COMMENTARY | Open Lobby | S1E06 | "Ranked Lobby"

I connect all my accounts via a land, so they all can join one game, and I host the game on my PC, so I'm able to access the theater mode of that game, and like also access mods through the Steam Workshop. So you know what I did for this episode is there are Steam Workshop mods. If you go to the Halo Steam Workshop, and there's like a bunch of green screen mods, and like there's also a mod called, I think it's Halo Alpha or whatever. It's essentially the mod tool that every modder uses pretty much for like basic modding, like, you know, changing weapon projectiles and stuff like that. So you'll see that in this episode, and I'll go more in depth on it. But yeah, I just used what was available to me. It was a pretty simple process. So it just took a lot of time, like, you know, in the editing stage, like really like, you know, with a lot of the, with keying out all the green screen and stuff like that. But I'll touch on that now. I think I've rambled on too much. let's just get into this. So, yeah.
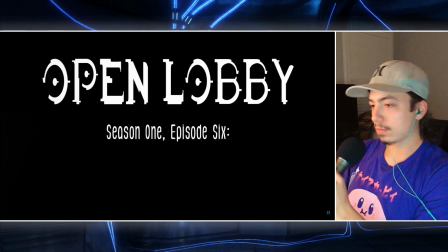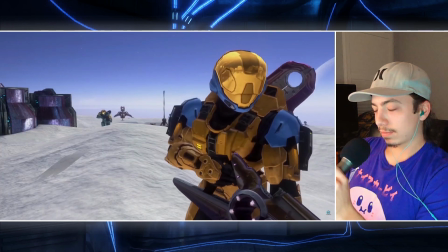5:08 Yeah, I'm fucking awesome. Hey, Jacob, you down to play some ranked?
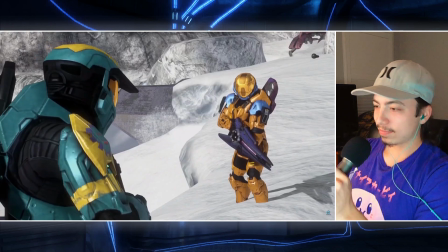5:13 Sure. What do you mean, just us? Well, actually, Banshee invited us to his ranked lobby.
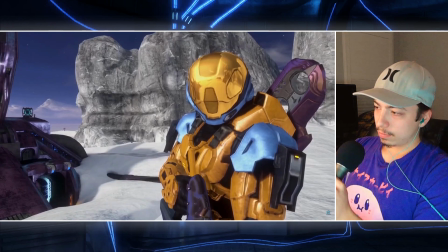5:20 And yeah, no. You know how much I hate playing with that kid. Oh, come on. It's not like it's gonna mess with your rank.
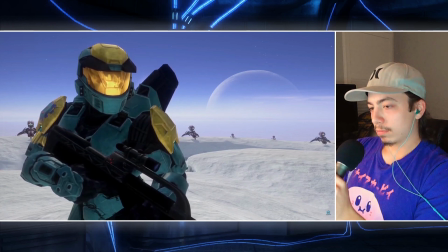5:26 He's levels above us. That's the problem. His lobbies are filled with the sweatiest players I've ever seen.
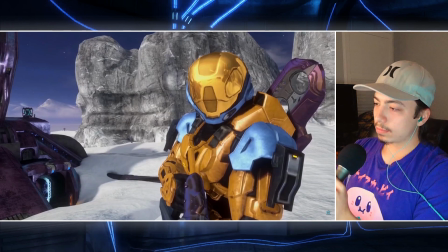5:33 I don't even get to play the game. Last time we played with him, I was spawn killed like 10 times.
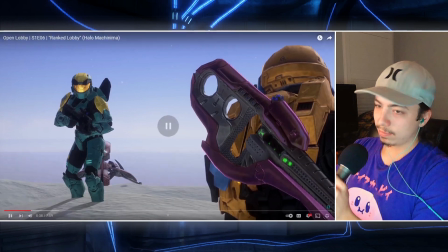5:38 The dude was jumping off of icicles. Like, what the fuck?
Classic, you know, foreshadowing there.
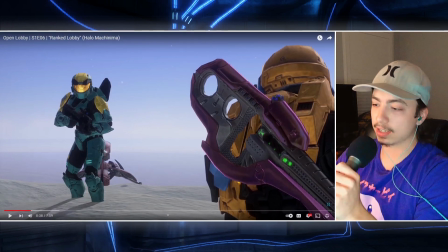5:45 Because in the end, he does jump off the icicles. Also, don't know if it's really apparent, but you hear like ambient gunfire and grenade explosions in the background. And I space them out periodically throughout this scene so that the soundscape isn't
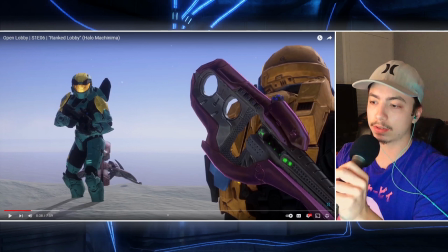6:05 sort of the soundscape isn't muddied as they're like talking and having like crucial dialogue exchanges. So I try to like space it out in between, like, what are the parts where it sounds appropriate that the audience doesn't really need to pay attention to this line.
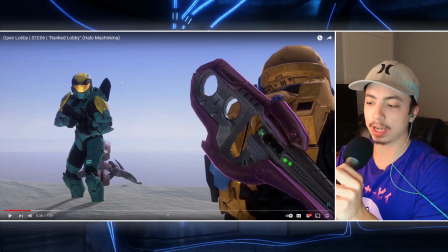6:20 And then like when a line really needs to be heightened, I sort of, or emphasized, I don't really have any audio in the backing track, just so that, you get the sense that there's more players on the map playing. Same technique I used in like episode 2 and 5.
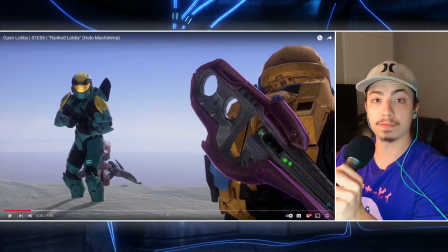6:39 But you get that sense of like that the map is full of players, even though there's only 2 players on screen. But the sounds aren't distracting enough from the conversation here.
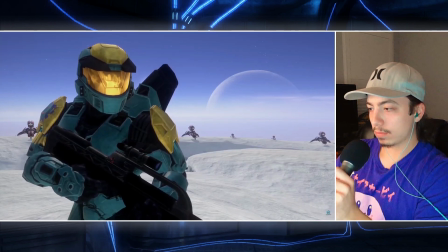6:52 I know. It's stupid. But come on. One game won't hurt, right?
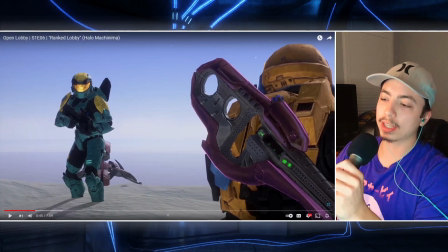6:58 I also really like, I really liked shooting on Snowbound here. Like, you know, Snowbound gets a lot of shit for being a terrible map. Just for like, just not fun to play on. And yeah, well, that might be true.
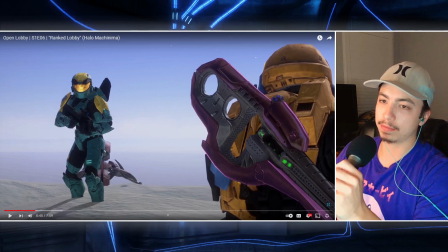7:15 It's a very, like, beautiful map. Like, I really like Halo 3's, like, atmospheric, like, snowfall. And, like, I just love the look of Snowbound here. It's a really pretty map.
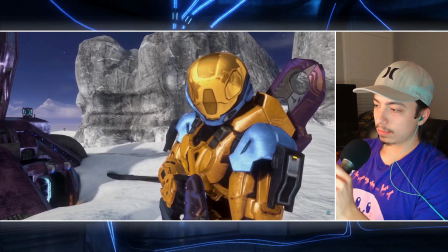7:29 Whatever. Wait. I thought you hated playing with him, too.
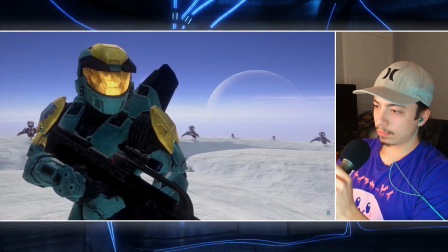7:35 Why do you wanna... No. No, I'm not doing it.
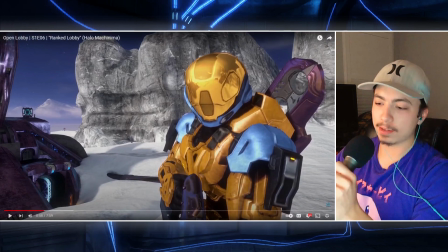7:40 Yeah, that cut there, to me, is just sort of... it's meant to not only put you in Jacob's head, like he's like piecing it together, like, wait, why do you want to play with him? You know, like he's putting it together in his own head, but it's also a reaction shot to what Jacob is saying. It's like my character is in my head.